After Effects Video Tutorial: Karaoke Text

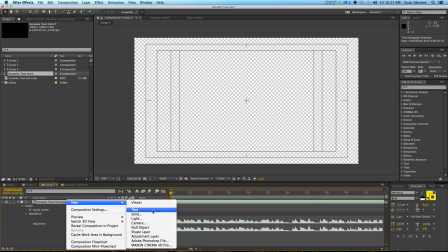4:06 So the first thing I want to do is make a new solid and create a background.
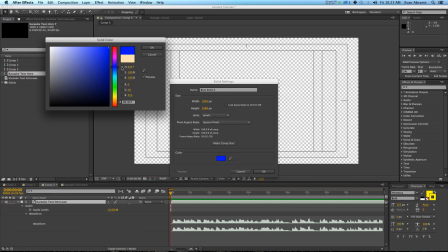4:11 Usually with these weird retro things, we're looking at a blue background. So I'm going to make that cool.
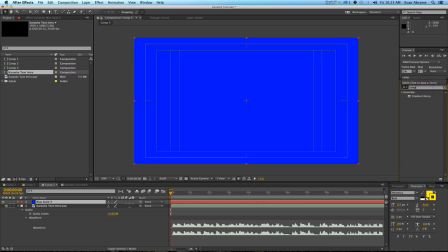4:17 And then I'm going to apply a ramp to that, called a gradient ramp here in Adobe CC,
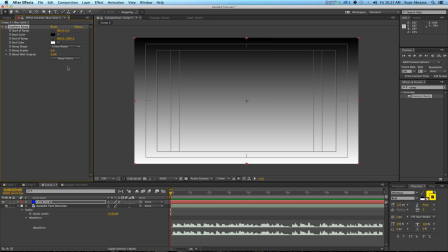4:24 which puts a dark side and a light side. I'm going to swap those so it's light at the top.
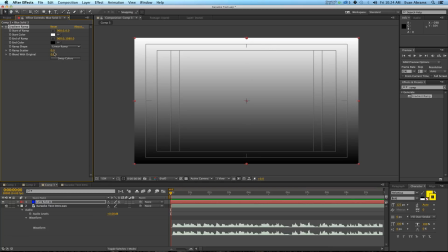4:29 And then I'm just going to simply blend it with the original, all right?
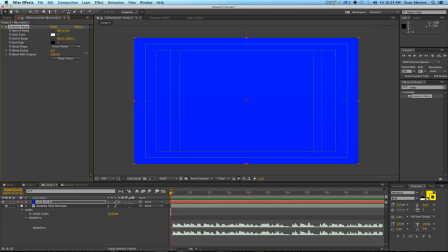4:34 So when I do that, you can see you can go from, you know, 100% of the original to zero.
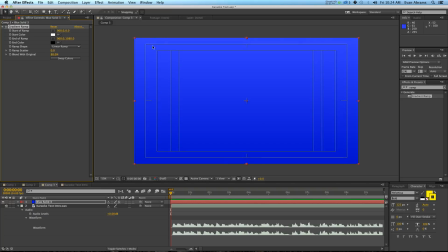4:40 And I just want a little bit of the gradient in to make the top lighter, bottom darker. So this seems to be doing exactly what I wanted, which is great. Now, the next thing we want to do is put some text on. So I'm going to lock that layer because I have no more interest in changing it. And I'm going to create some new text.
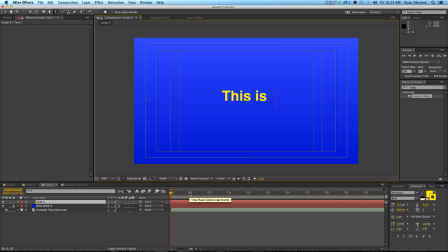4:59 I believe the text I want is, this is Evan Abrams for premiumbeat.com, something like that. So this is the correct way to spell it. Cool, cool.
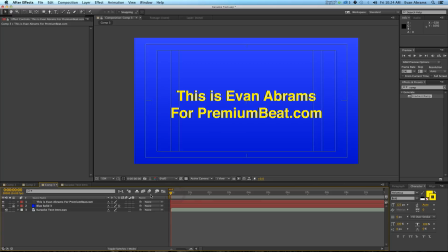5:13 So let me just play back the audio here really quick.
This is Evan Abrams for premiumbeat.com.
Good. So this is one statement here. Hit LL to bring up that waveform.
Evan Abrams for premiumbeat.com.
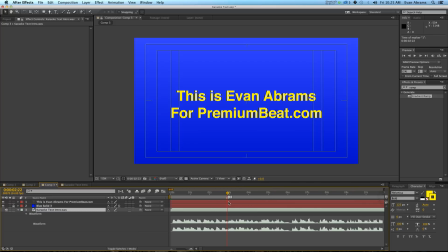5:31 And that's as far as we need to go. I'm going to set a marker out here so that I can know that this is end of
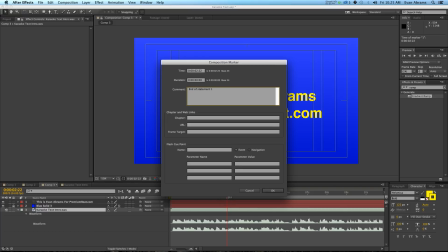5:40 statement one, and just keep everything nice and organized.
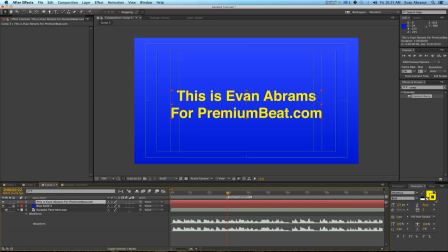5:44 And what I'm going to do is I'm going to first set up the base for things. So the text is going to be white, and it's going to have a stroke that's black on it. Maybe something like that. And I'm going to expand this up to be around this big so it's nice and readable.
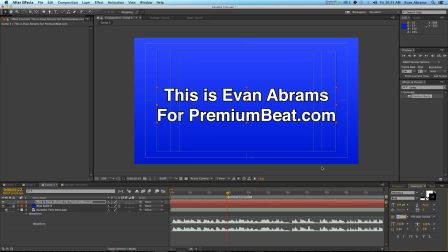6:03 All right, so this can come up a little bit to 10. Cool. I'm going to change it from metric to optical. And I think I'm happy with that. So this is the text so that people can read it. You know, they can kind of see it before they know they have to sing it is, I guess, the idea behind this.
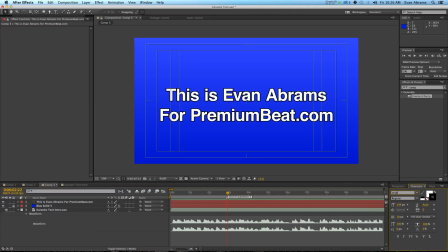6:22 You want to use a nice and legible font, you know, things like Arial, Verdana, whatever. Nothing too fancy. Probably want to avoid serifs altogether just because, you know, they're harder to read.
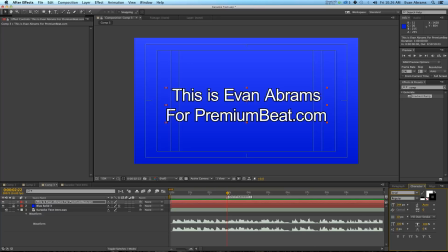6:38 For example, you know, we look at Arial, looks like this, but Times New Roman looks like this. You see it's a lot more difficult. So, you know, stick with something easy to read. If you have Helvetica, I would recommend using that because every street sign seems to use it.
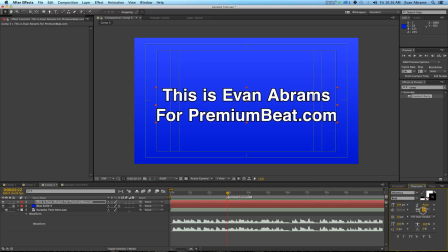6:54 Something bold is also good. Assume that people have bad eyesight and maybe put the tracking out a little bit. So now we're going to use masks to reveal this. And then we're going to use masks again to make it a new color. So let's start off by drawing masks around the shape.
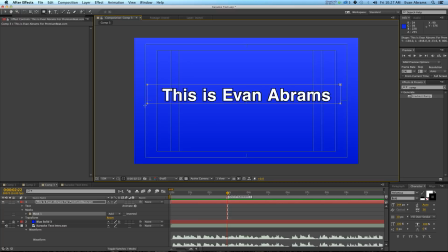7:14 So I've just selected the layer and I'm just drawing on these masks.
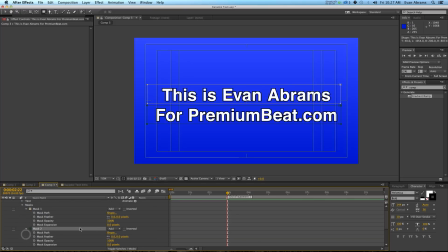7:20 Okay. If you've worked with masks before, then you're probably familiar with some of the options. We have the mask path, which we're going to be interested in keyframing, for example. And then we also have things like the feather and the opacity and the expansion.
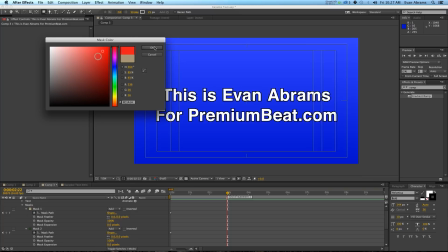7:34 And you can also change the color of these masks, for example, to make them a nice bright red so that they're easier to see,
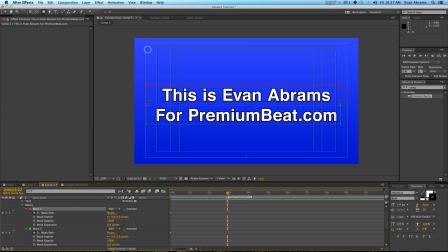7:41 or you can make it a nice bright green so it's easy to see and visually different than the other mask. You can rename masks as something like top line. You can rename this mask something like bottom line, and that's pretty good as well.
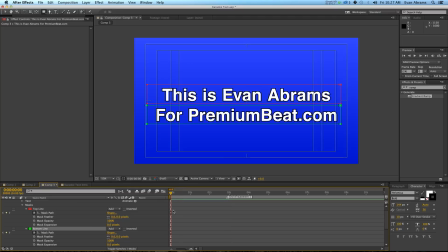7:56 So what we'd like to do is set this up so that we can animate these on. So I'm here at frame 20. I've set keyframes on the mask paths, and this is going to be our end state for those paths.